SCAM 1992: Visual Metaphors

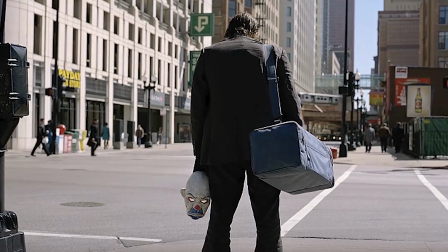(0:00)
Characters in movies often get involved in complex situations. Whenever a viewer is watching a movie, he or she may or may not relate to this situation.
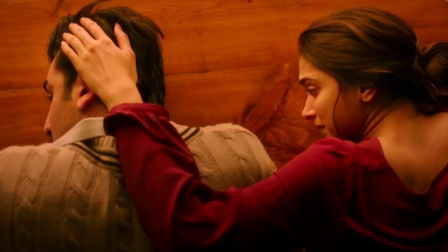(0:09)
They may not empathize with that character because they may or may not have experienced such a situation in their past.
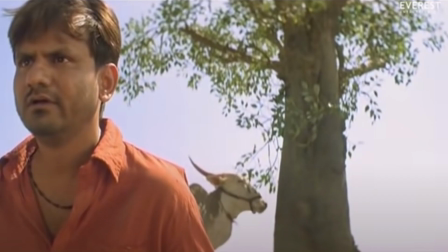(0:16)
Some may get overwhelmed by a particular scene, whereas others might be completely unmoved by it. Filmmakers make use of some common knowledge in order to improve on this aspect.
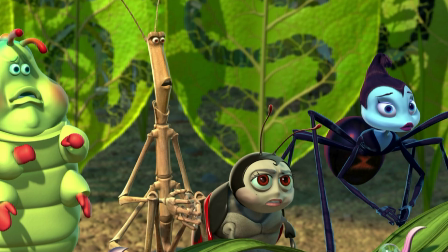(0:29)
For example, it is common knowledge that ants are tiny, or that elephants are huge, flowers are beautiful, medicines cure a disease, or that spectacles give a better vision. Whenever a filmmaker compares a character, situation, or a scene with some specific attribute of such objects, it is called as a metaphor. Hello and welcome to the episode 6 of Decoding the Metaphor. Metaphors express ideas, thoughts, concepts, or even character behavior and feelings through objects. They add more depth to the story and give multiple layers to it. Today we will actually be decoding some metaphors which you might not have noticed in the popular web series Scam 1992. So let's get started.
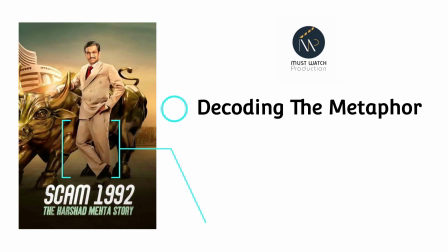(1:17) शेयर मार्केट इतना गहरा कुआं है जो पूरे देश की पैसे की प्यास बुझा सकता है और मैं इस कुएं में डुबकी लगाना चाहता हूं.
Scam 1992 was an immensely popular web series, mostly because of its dialogues. While there is no doubt that the verbal metaphors are really thoughtful, here we will be focusing on some of the mind-blowing visual metaphors that we found. Here's a list of it. Hope you all like it. Number 1. The title animation. I liked the title animation so much that I never skipped the intro even while watching it a second time.
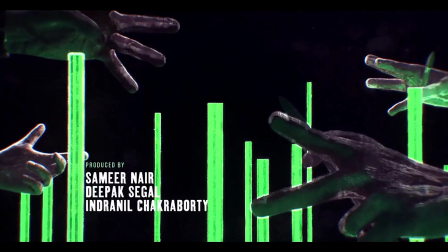(1:54)
In the initial part, we see some hands performing hypnosis, which is essentially a part of manipulation. Harshad manipulated the banks into lending him money, and that's how he got rich.
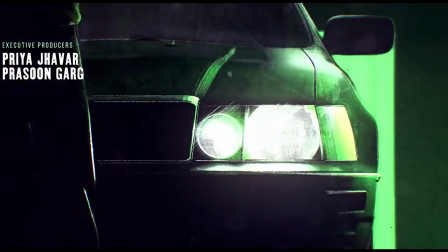(2:06)
Then we see Harshad standing on top of the stock exchange along with his Lexus car, sunglasses, and watch, signifying his riches.
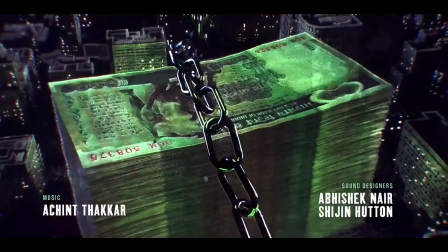(2:15)
And then, as the music gets upbeat, the stock market crashes and Harshad falls down along with his car, implying his financial downfall.
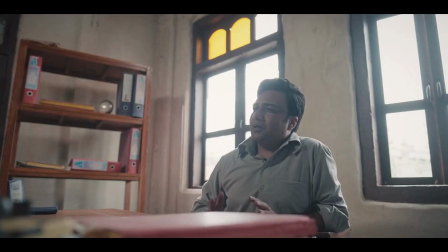(2:25)
Number 2. The typewriter.
यहाँ काम करना है तो टाइपराइटर खुद का लाना पड़ेगा घर से.
Harshad was skilled in doing business using other people's money as he had nothing of his own. This is exactly depicted in the scene where Harshad and Ashwin are hiring a person for their company. They don't have a typewriter of their own and hence are specifically looking for someone who has one.
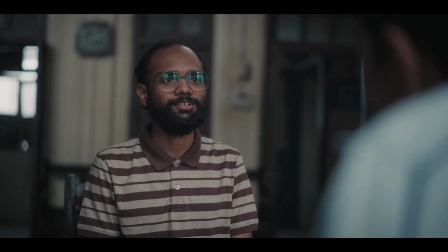(2:48) I'll improve ना सर. मैं रोज प्रैक्टिस करता हूँ. कहाँ? घर पे ही. टाइपराइटर है?
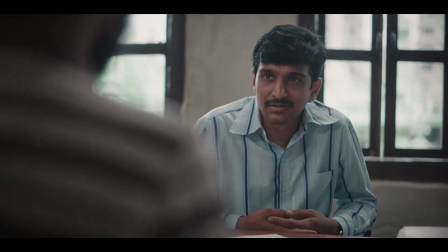(2:54) जी.
Now, the typewriter was the most important tool for a company in the 80s before the computers arrived. They basically made profit out of this man's asset just like they did using other people's money. Number 3. The Teacup. In a tussle between Harshad and the Black Cobra, Harshad was succeeding and Manubai suffered a huge loss because of Harshad.
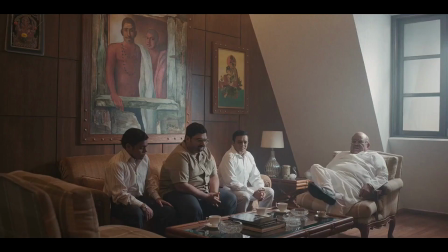(3:23)
In this scene, Manubai is plotting revenge against Harshad and we see that he burns his fingers while touching a hot cup of tea. This metaphorically represents that Manubai would further suffer losses if he crosses paths with Harshad and burn his fingers.
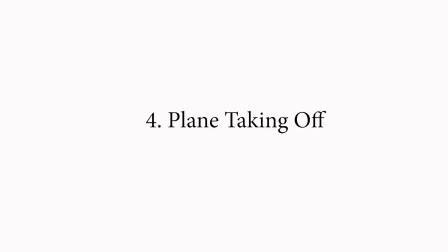(3:41)
Number 4. Plane taking off. Till this point, we see that Harshad is the master of the stock market and his attempt to enter the money market have been unsuccessful.
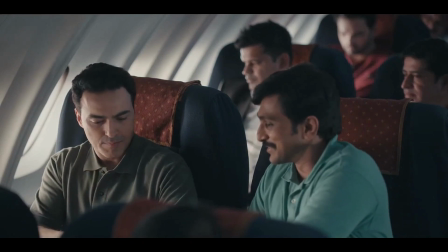(3:52)
The next meeting to negotiate with Bank of America is shown on a flight.
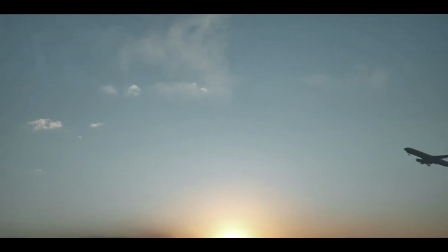(3:58)
This meeting turns out to be successful and the next shot is that of a plane taking off. Harshad's situation of entering this new market is similar. He is taking off.